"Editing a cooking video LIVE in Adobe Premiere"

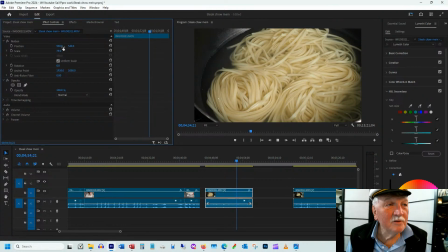(49:37)
We make it smaller so we see more of it. Still boring as heck. We don't need more than 5 seconds.
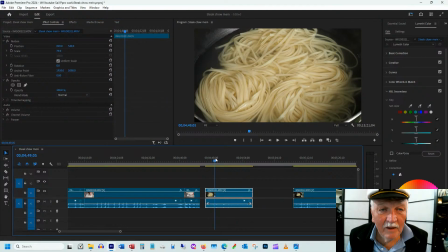(49:43)
And the reason I want to have a few seconds of this is I want to say something like After 2 minutes of the noodles cooking, we want to add the broccoli because the broccoli only needs a minute of this cooking.
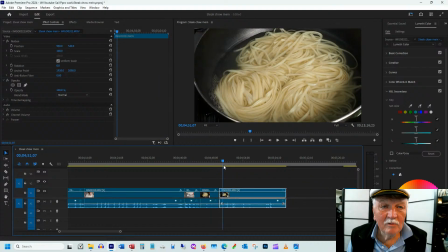(49:59)
Do I need this? I don't know if I need this clip. Let's keep it for the time being because I always get rid of it later. Okay. So a bit of a close shot, then zoomed out a little bit, add the broccoli.
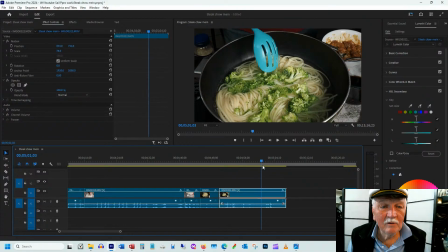(50:16)
There we are, stir it around. And here, this is the reason I added the broccoli. Look at that nice color of the green against the yellow of the noodle.
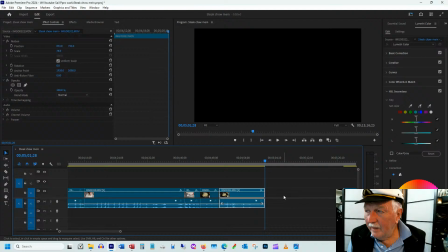(50:28)
Let's just hit save on this thing. This version of Adobe Premiere has only crashed once or twice in the last couple of years. Previous versions crash on a regular basis and be embarrassing when you lose hours of work. And they've got a recovery system,
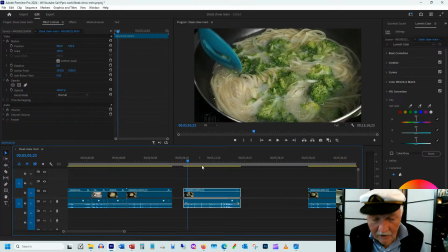(50:48)
but it's a bit of a pain to navigate as well, where you have to find previous auto backups.
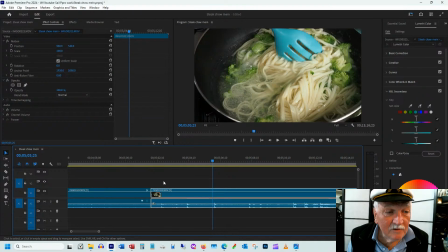(50:57)
So let's say, okay, we got that. We're going to mix it. Now we're going to stir it.
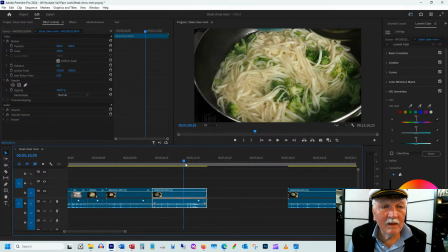(51:03)
And the voiceover will talk about the stirring. There we are. Let that cook some more.
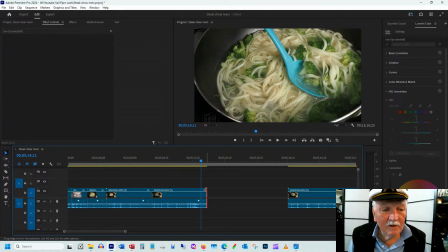(51:11)
Yeah, we don't need that. We'll cut that off there. That's good. Next, what do we got?
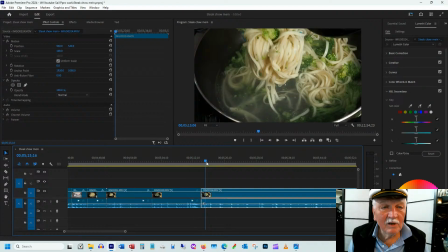(51:18)
Now we got some more stirring. Okay, now we're going to take the noodles out.
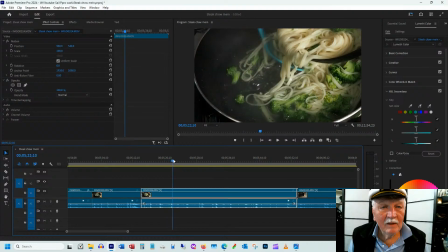(51:25)
We don't need all of that.
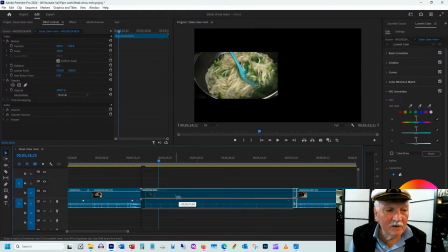(51:26)
We'll just get a few seconds of this because basically the voiceover is going to say, when the noodles are done, put them aside.
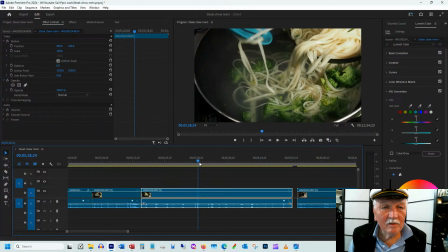(51:35)
Okay, that's enough of this.
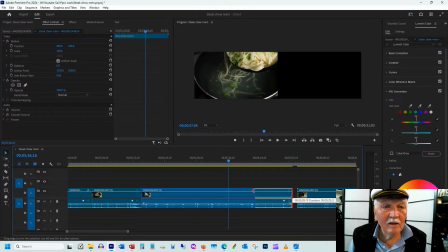(51:40)
It's actually messier than I had hoped it was going to be.
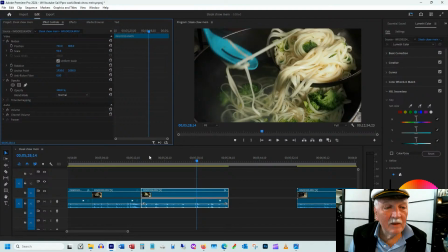(51:48)
Okay, that's good. Now we're up to 5 minutes and 28 seconds.
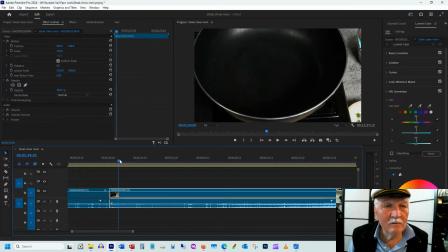(51:53)
So time-wise, it's looking good. Okay, we've cleaned the pan. And now we're going to put some sesame oil in the pan. Let's make it a bit smaller so we can see the bottle of sesame oil. And again, we want to start on some action.
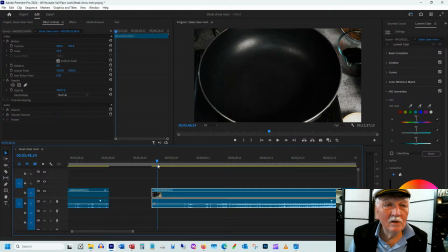(52:08)
We don't really need to show the pan doing nothing for 10 seconds. That gives people enough time to get bored. And hey, Lucy Warrens, thanks for hanging around.
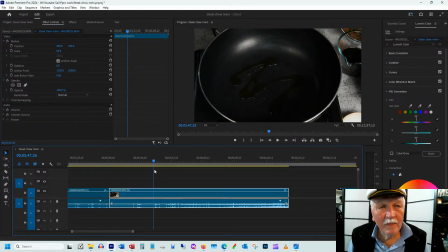(52:26)
I love the taste of sesame oil. It's what really makes this. It adds more value than the oyster sauce in terms of that Asian taste.
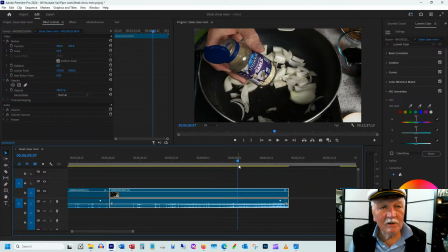(52:39)
What's this? Okay, we're gonna use some freeze-dried garlic because we're lazy. And if I'm looking at a boat, now garlic will keep forever on a boat.
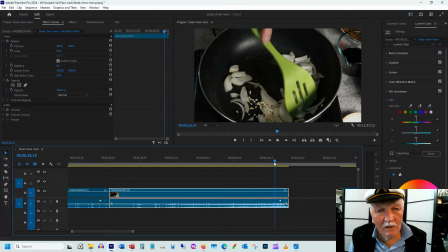(52:51)
At the worst, it'll start growing. But
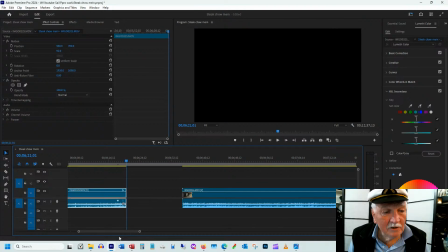(52:58)
freeze-dried garlic in a jar will keep even longer.
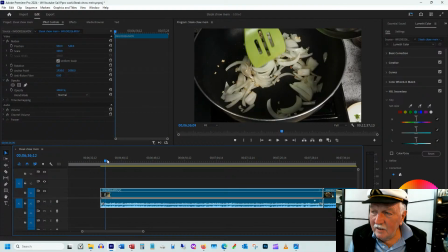(53:01)
The garlic that is in oil in a jar, I don't like.
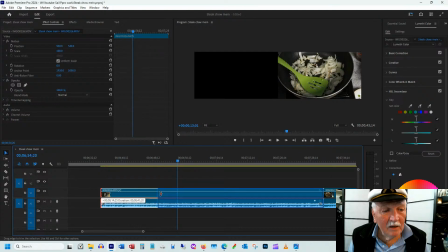(53:09)
I don't like the taste. It gets moldy too quickly, and I just don't like it.
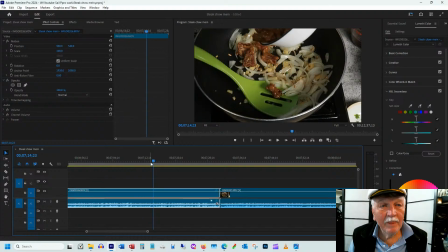(53:17)
So what are we doing here? So we're adding the ginger, and now we're going to add the meat, the marinated meat.
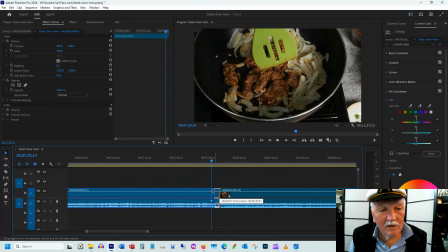(53:26)
And we got some good action there. Cut on the action. Who am I?
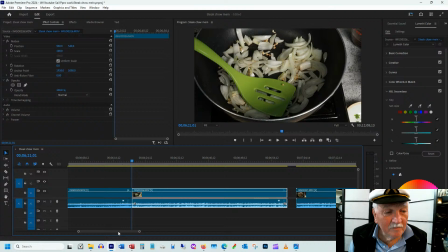(53:33)
Martin Scorsese. Action. And now, so that's 6 minutes.
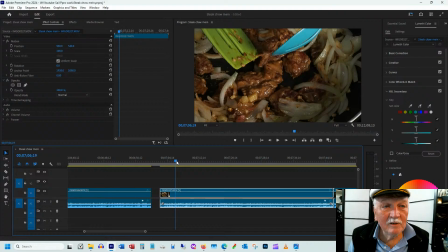(53:39)
So here, the thing is, we want to brown all sides of the meat.